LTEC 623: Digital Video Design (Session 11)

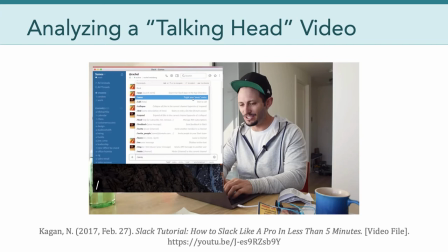492s So I'm going to show you the first tip right off the bat type in message and then put someone's at name so let's just say Chad and you can say anything and you can write this from any box boom what up dog and you could actually say that from any single person it
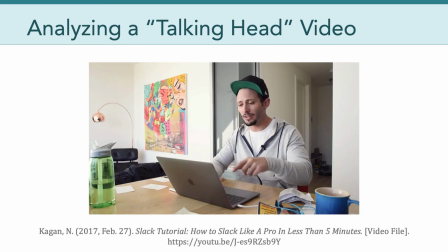506s saves you a bunch of time I'm going to show you a bunch of other keyboard things in the bottom left you can actually see what I'm typing
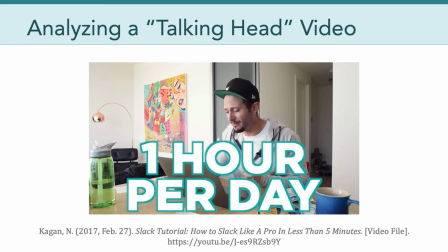511s if you're able to save one hour a day from this think about all the free time they're gonna have at the end of the year you
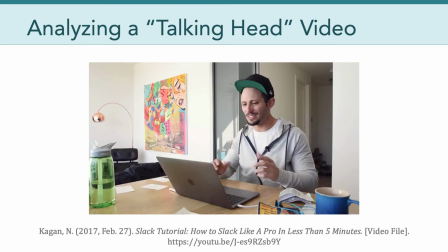516s can go to Mexico and send me back some tacos so here's let's get going so let's see Jamie just Okay, so let's analyze that from the perspective of a talking head video.
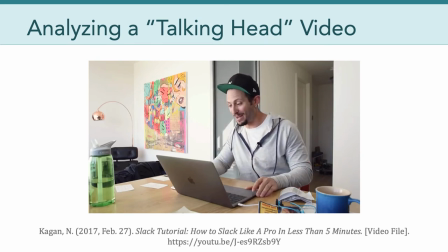527s
Well, right off the bat, the host, Kagan, sets the tone and speed of this talking head video. It begins with a cold start, and he says that this is only going to be five minutes because he's got to get going in five minutes.
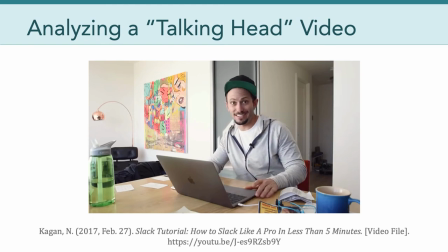543s
So he's setting up this kind of sense of humor. The pacing is getting started. It's going to be very quick. he's managing expectations.
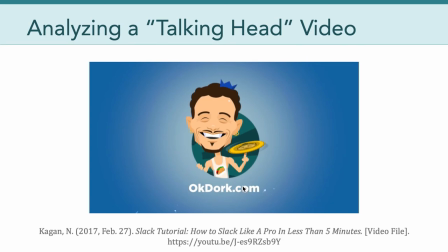551s
And then from there, the video transitions immediately into the channel's video intro, which only lasts three seconds, has this kind of goofy graphic and this funny banjo sound.
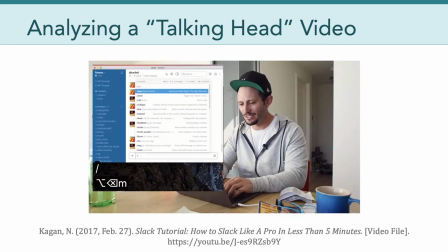565s
And then once the tutorial actually begins, we see that the screen is actually loaded with content. So talk about media diversity. We can see Kagan. We can see live screenshot or screen capture of the Slack software itself.
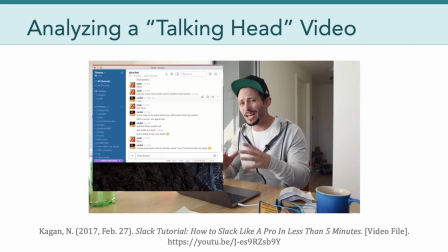583s
And then we can see down below that the keystrokes that he is using to do certain things in Slack. So from a certain perspective, we have a picture in a picture and then another picture in a picture. As a result, we have all of this media diversity. We're seeing what he's doing.
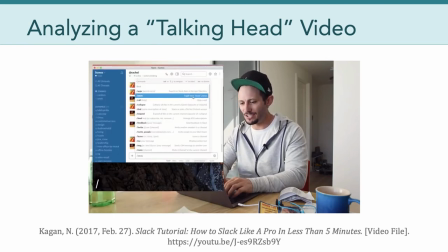602s
We're hearing what he's doing while he's actually explaining to us what it is that he's doing.
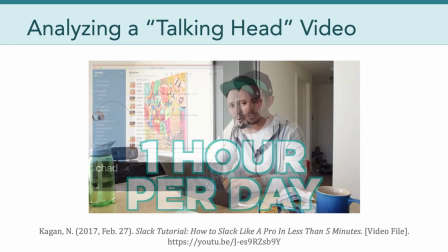609s
Further still, throughout the video,
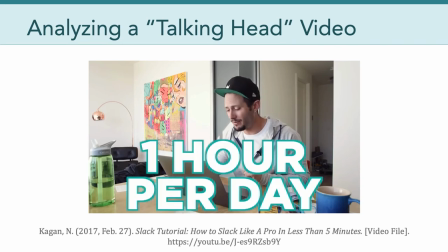611s
there are sound effects and this jumbo size text that's kind of superimposed on the lower part of the video.
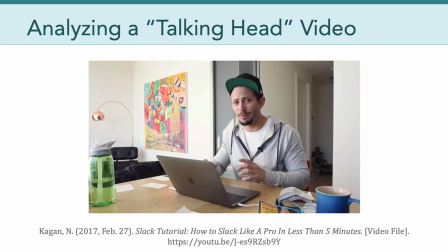618s
And of course, this reinforces certain messaging and offers even more media diversity.
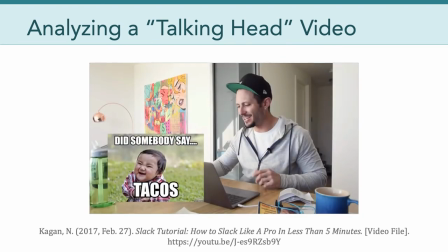624s
And he even takes that a step further by using memes that have pictures and text in a picture-in-picture style.
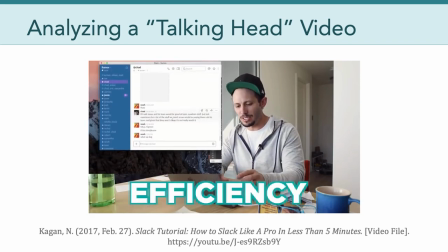633s
So all in all, this is a really interesting case study in very tight editing, which we'll talk more about next week,
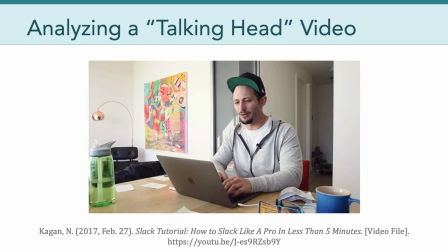640s
but also in media delivery in terms of the areas of pacing, intelligibility,
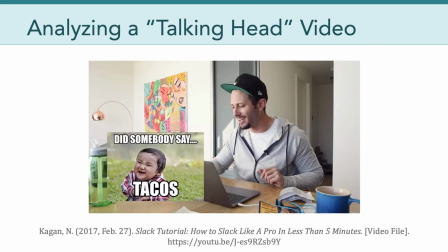649s
quality, media diversity, and congruence. So I thought it would be fun to kind of look at that example to give you a little bit of
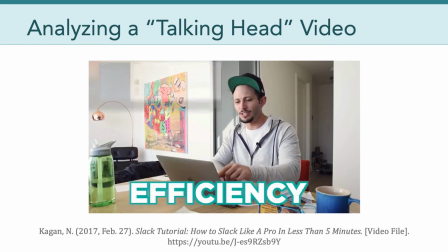657s
inspiration and to help connect our reading to this real world example.
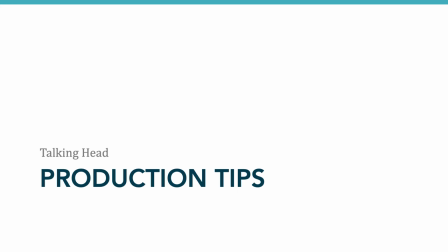663s
All right, now in the last few minutes of the video, I wanna just give you a few production tips for filming your talking head videos this week. So production tip number one, it's really important to pay attention to speaking direction. Be deliberate in whether or not you're gonna talk straight onto the camera and be centered, or do you want to use more of an angle where you're talking off camera off to an angle.
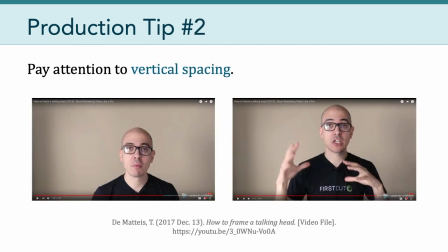688s
Also, please pay attention to your vertical spacing. As we saw in one of last week's videos, we want to have the top of our head almost to the top of the frame. So think of the two finger rule that just two fingers worth of space above your head to the top of the frame.
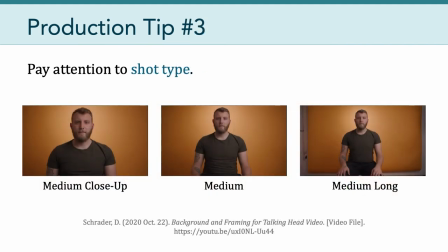705s
Relatedly, pay attention to the shot type. Now take a look at these three shots. We've got a medium close-up, a medium shot, and a medium long shot. In all of these examples, the subject's head is near the top of the frame,
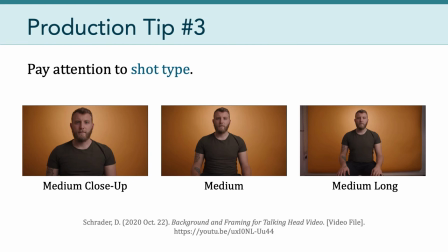721s
but how much of the subject's body is included in the shot is varying significantly. Typically, it wouldn't make sense if you're sitting down to use the medium long shot. There's no reason you get kind of funny proportions, and there's no reason to see the hands and the legs.